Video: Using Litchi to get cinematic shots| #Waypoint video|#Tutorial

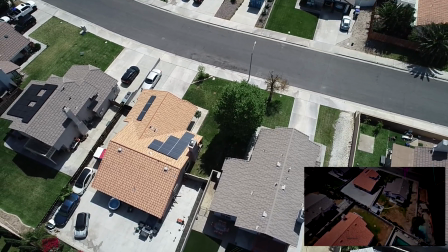208s
we're gonna start heading towards our second point of interest here which I live just across
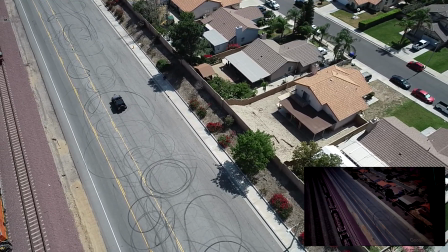214s
the street from a commercial industrial area and railroad tracks from
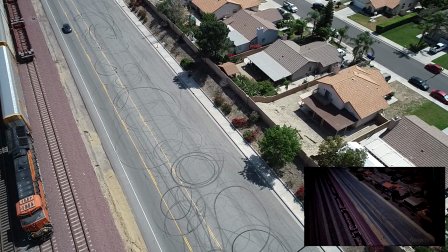222s
the last waypoint was in my waypoint 13 going over to 14
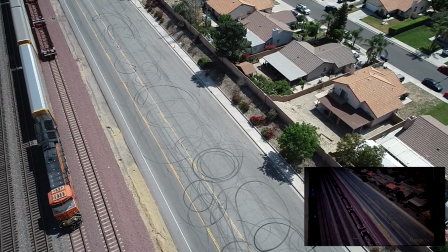227s
I continue to fly at a slow pace and the reason why I did this is
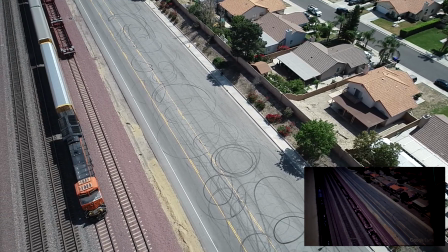232s
this right here I got lucky enough to catch some trains coming through and
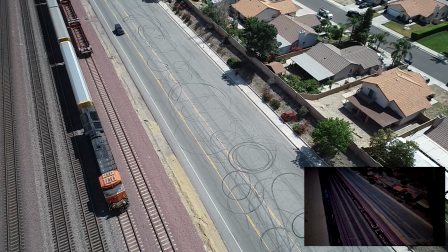237s
sometimes just like people say you can have a still camera and let
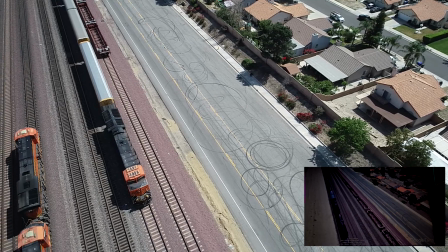241s
the action happen in front of you this is the same thought process here i'm
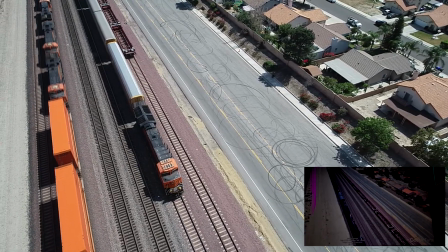246s
gradually moving and letting everything else happen in front of me the vehicles coming down the road the train coming through now
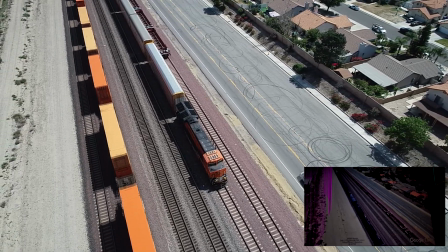257s
as i said before we're coming up on our second point of interest even though i'm catching all this other activity in front of my camera now
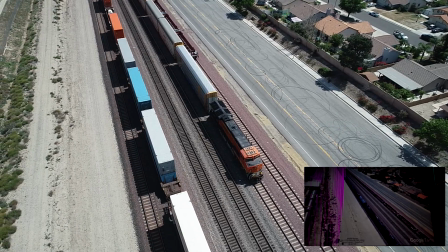266s
what's generally happen is the second point of interest is coming up and the camera is slowly creeping upwards
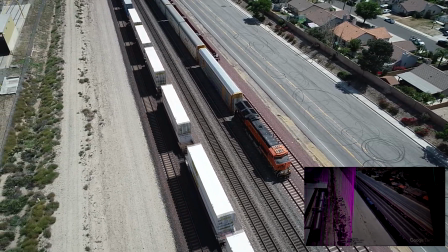274s
to reveal the second point of interest I'm
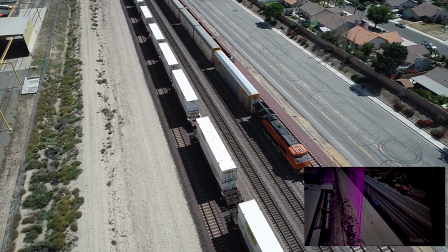280s
gonna let this play a little bit and see how many you notice it now
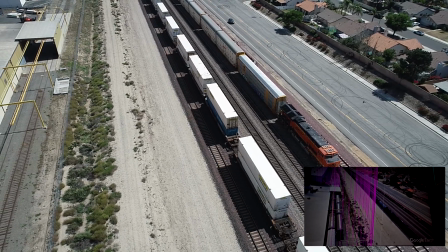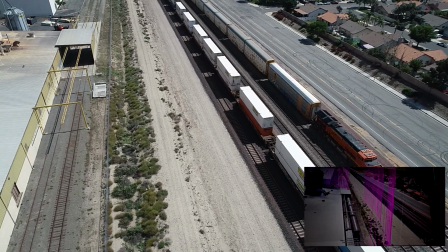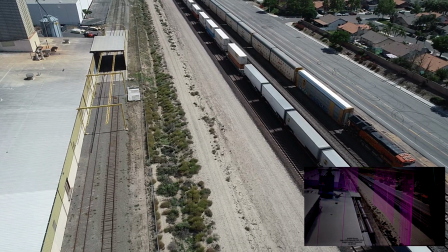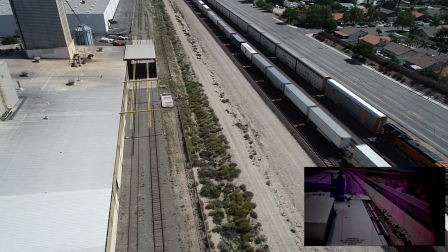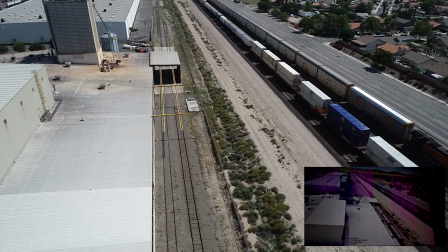326s
several things are happening as we revealed the second point of interest which is the grain tower on this dog food plant.
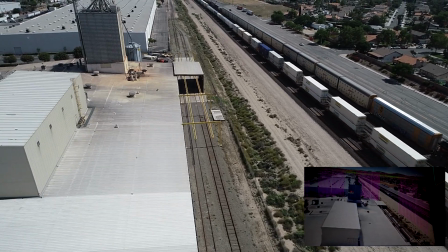335s
I'm getting a wider view of the train tracks, the road,
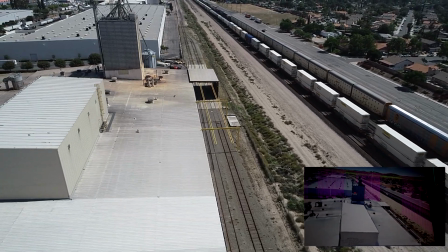340s
and now the grain tower comes into the picture which is our second point of interest.
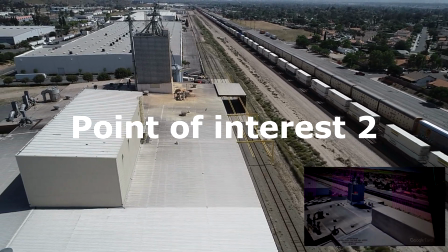349s
And the camera slowly creeps up to reveal the rest of the valley that sits behind it.
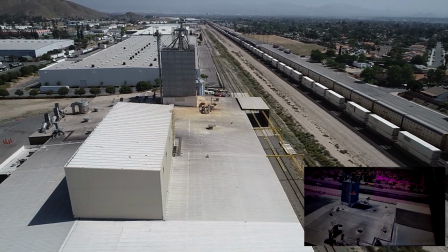359s
these are cinematic touches on shots now
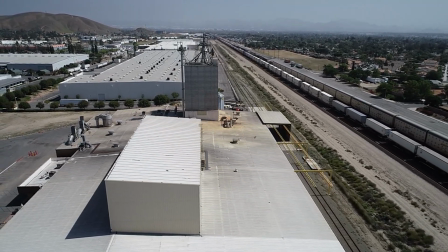366s
we hit our next waypoint I'm going to speed the drone up to about 9 miles per hour now
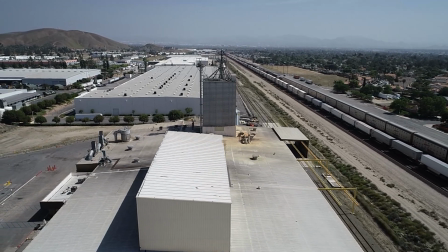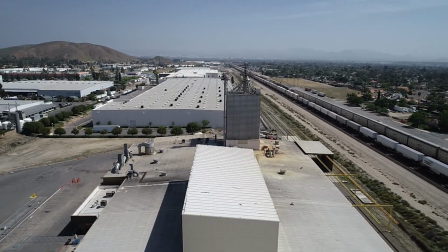379s
planning this out I'm able to do this because I know what I want to do come very familiar with the area a
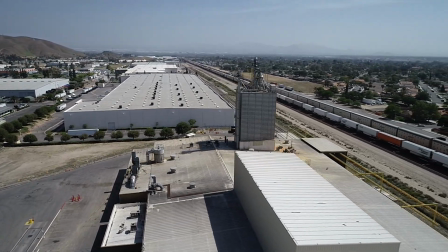385s
lot of time people have to do this in post to speed up the footage and
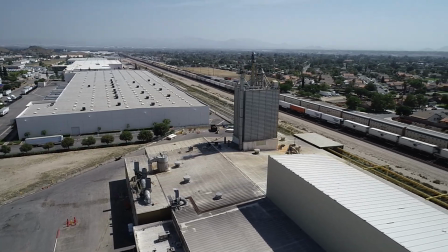389s
sometimes it may catch other unrelated items
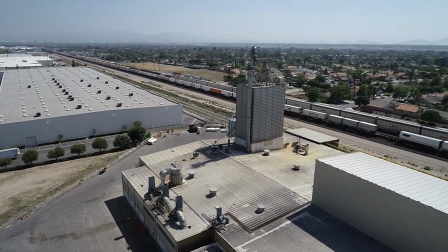394s
unintentionally moving too fast so you know the footage
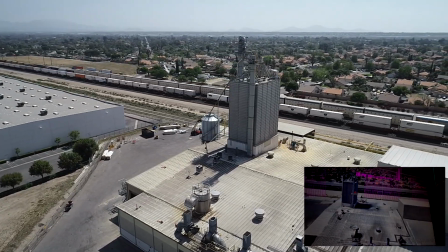400s
is being sped up or maybe even reversed by me speed to drawn up now I have created I got the train coming through I'm creating a parallax
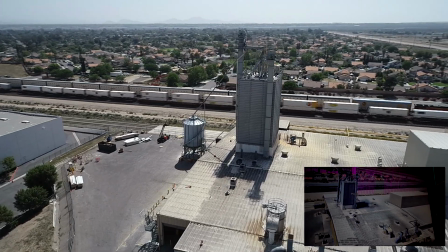409s
motion with the with the grain time in
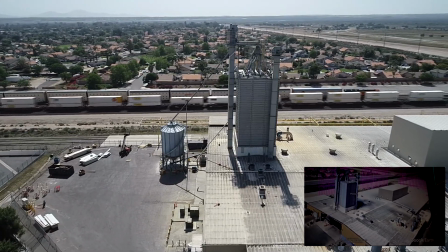414s
the forefront and the rest of scenery in the background moving this